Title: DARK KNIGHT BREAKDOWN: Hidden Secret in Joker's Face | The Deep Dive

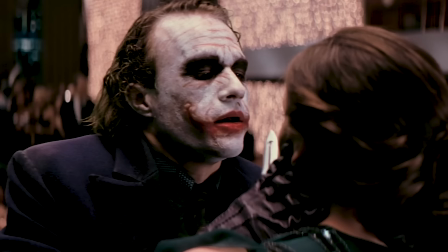I just want her to know that I don't care about the scars. I stick a razor in my mouth and do this to myself.
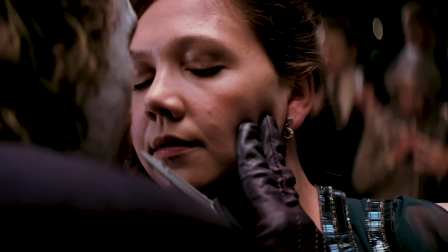And you know what? She can't stand the sight of me. Now I see the funny side.
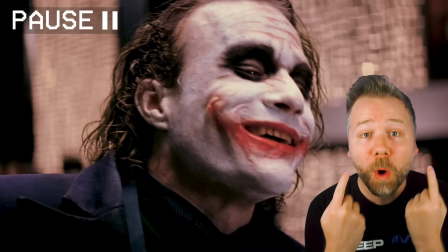Now I'm always smiling.
Ooh, in Christopher Nolan's The Dark Knight, this is the most chilling moment.
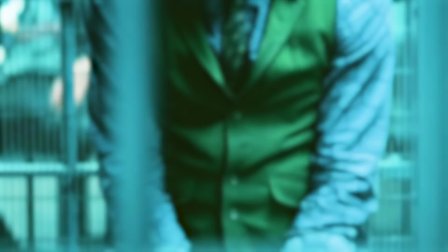Heath Ledger's Joker alters his backstory, signaling to us that he is truly a wildcard in the vein of Alan Moore's The Killing Joke.
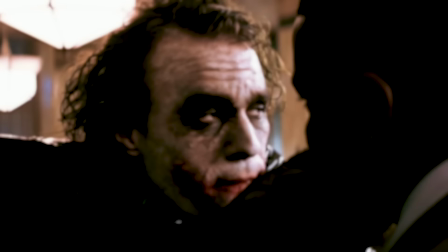To this day, we do not know who he is or where he came from, And essential to that mystery, I just realized, is Ledger's makeup.
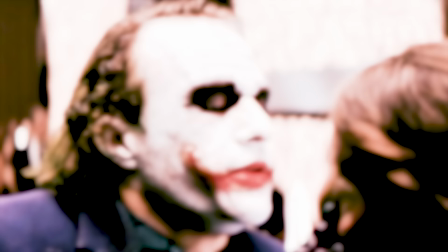It's a living painting that hints at an untold story about this Joker's supposed madness.
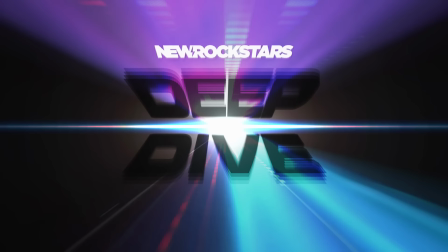And I promise you, there is one specific detail hidden in the Joker's makeup in this shot that'll make this analysis worth the watch. I'm Eric Voss, and this is The Deep Dive, a channel that dives deep into the films we love to reveal new details that we both deserve and need right now.
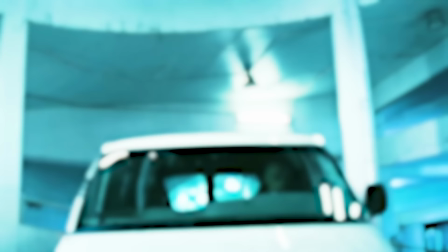The Dark Knight remains the best superhero film adaptation of all time and one of the all-time biggest summer game changers.
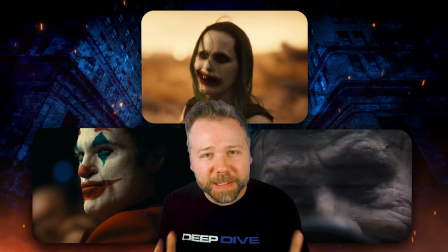And despite talking about it on the main New Rockstars channel before, five years later, and three other live-action movie Jokers later, I had to revisit The Dark Knight with an even deeper dive,
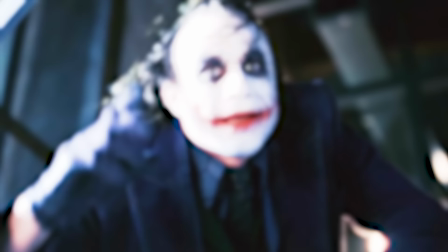because every rewatch unearths new details, and I believe that hiding in plain sight on the Joker's face lies the truth of his origin.
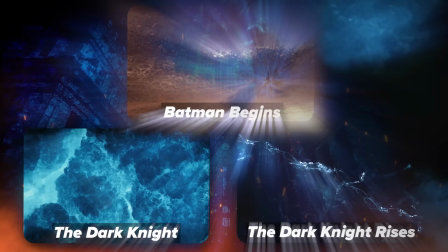Here we go. The film opens with the Batman logo emblazoned in fire.
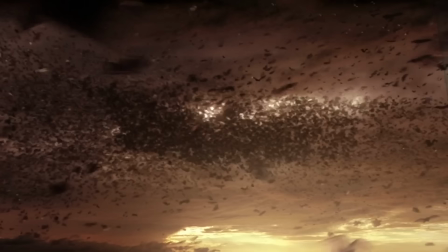All three of Nolan's Batman movies open with the Batman sigil formed by the elements to frame the hero's coming trials in that movie.
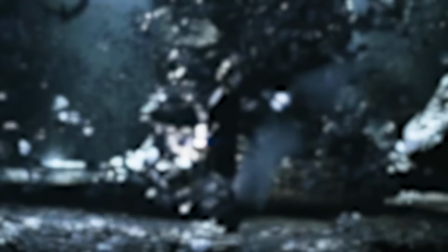Batman begins with swarming bats to show Bruce's embracing of his fear of bats.
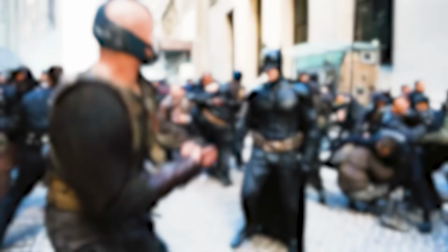The Dark Knight rises with cracking ice to show Bruce breaking through Bane's frozen over Gotham.
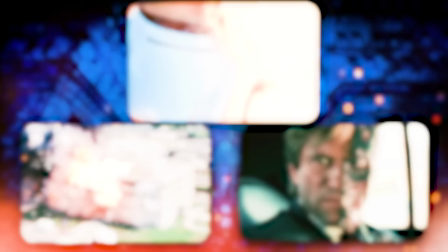Here, fire is the Joker's tool. He burns cars and hospitals, half of Harvey Dent's face.
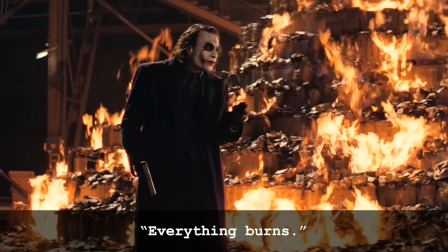He loves gasoline and gunpowder. His whole message is...
Everything burns.
Which is why Alfred's solution is to fight fire with fire.
We burned a forest down.
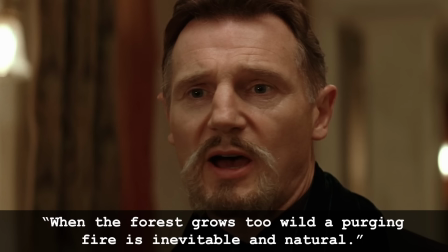And by the way, that solution is actually a callback to Batman Begins when Ra's al Ghul says...
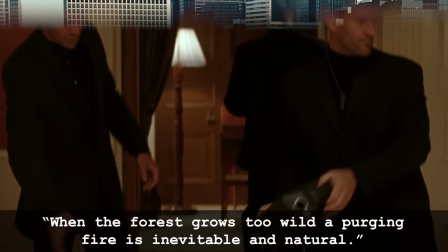When the forest grows too wild, a purging fire is inevitable and natural.
We start with Gotham City, using the Chicago skyline, as Nolan wanted Gotham to be the principal character of this movie, with multiple tiers and dimensions.
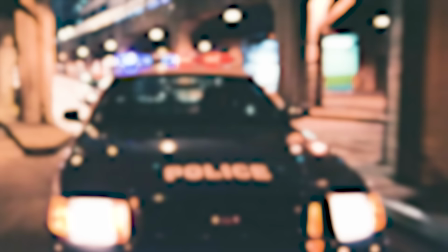The Chicago skyline, the elevated train, the street level, the streets like Lower Wacker Drive.
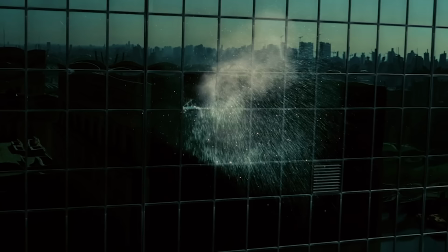Nolan's Gotham is a microcosm of human society as a whole, and this pristine facade is marred by a window shattering.
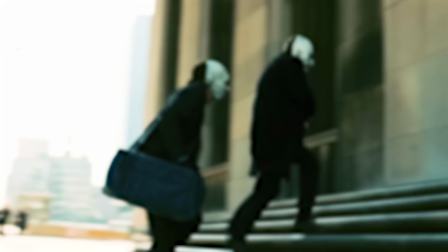And yeah, you can see Nolan's helicopter reflecting in the windows. But it is a beautiful sunny day. This isn't when crime happens at Batman movies, but that is the point.
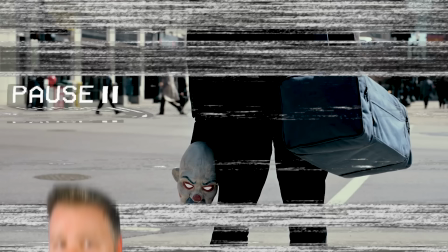Gotham is a normal-looking American city about to explode. The Joker stands in broad freaking daylight on the street corner.
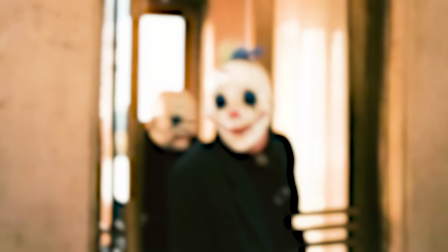No one bats an eye. And Nolan shows him only from behind, focusing on his mask. I love these masks.
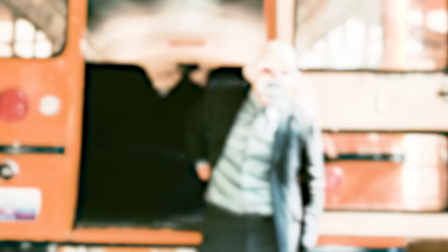Each member of this heist has their own unique clown mask. Customer Lindy Heming said that the gang would have gotten a box of plain white masks and each decorated their own according to their own personality.
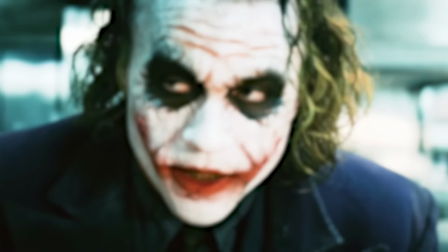The Joker's mask is a similar design worn by Cesar Romero's Joker in an episode of the 60s Batman series.
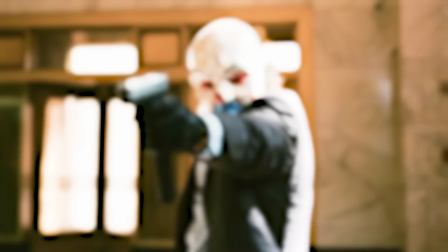But this Joker is, after all, a painter.
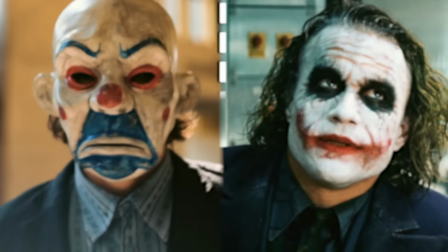He uses his own face as a canvas, and his external mask here is a sad clown face, while his internal mask is always smiling.
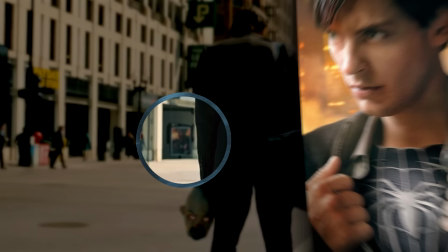He is a walking paradox of a tragedy mask and a comedy mask. Also to the left of the Joker in the background is a poster for Spider-Man 3, since it was in theaters when they shot this in Chicago.
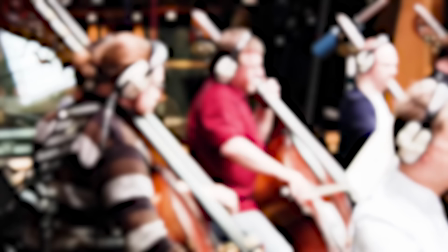Composer Hans Zimmer's Joker theme starts as a single D note played over electric cello.
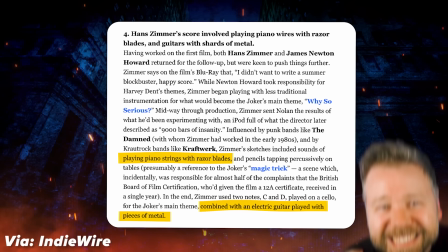Zimmer also experimented with razor blades on piano wire and shards of metal on guitar strings.
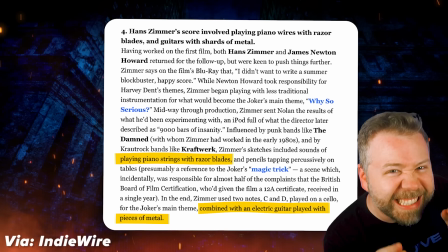The same sharp edge that gave Joker his scars was used to create his anxiety-inducing music.
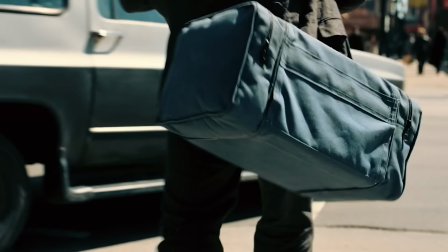The music ends when the getaway car pulls up.
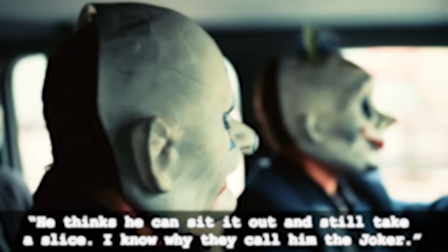The driver says, Three of a kind, let's do this. That's it. He thinks he can sit it out and still take a slice.
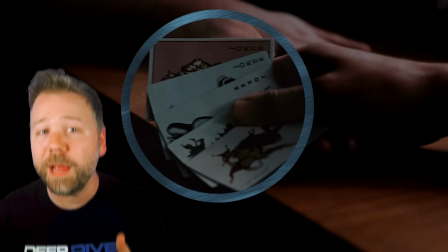I know why they call him the Joker.
Yes. Three of a kind, a hand in poker. Poker being a recurring motif in this film.
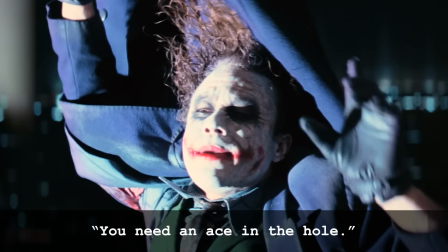When the chips are down, you'll need an ace in the hole.
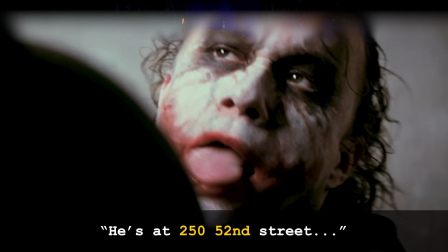Also, the Joker's addresses for Harvey slash Rachel, 250 52nd Street, is an anagram, 25052.
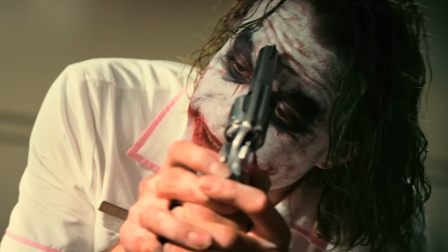There are 52 cards in a deck, not counting two Jokers.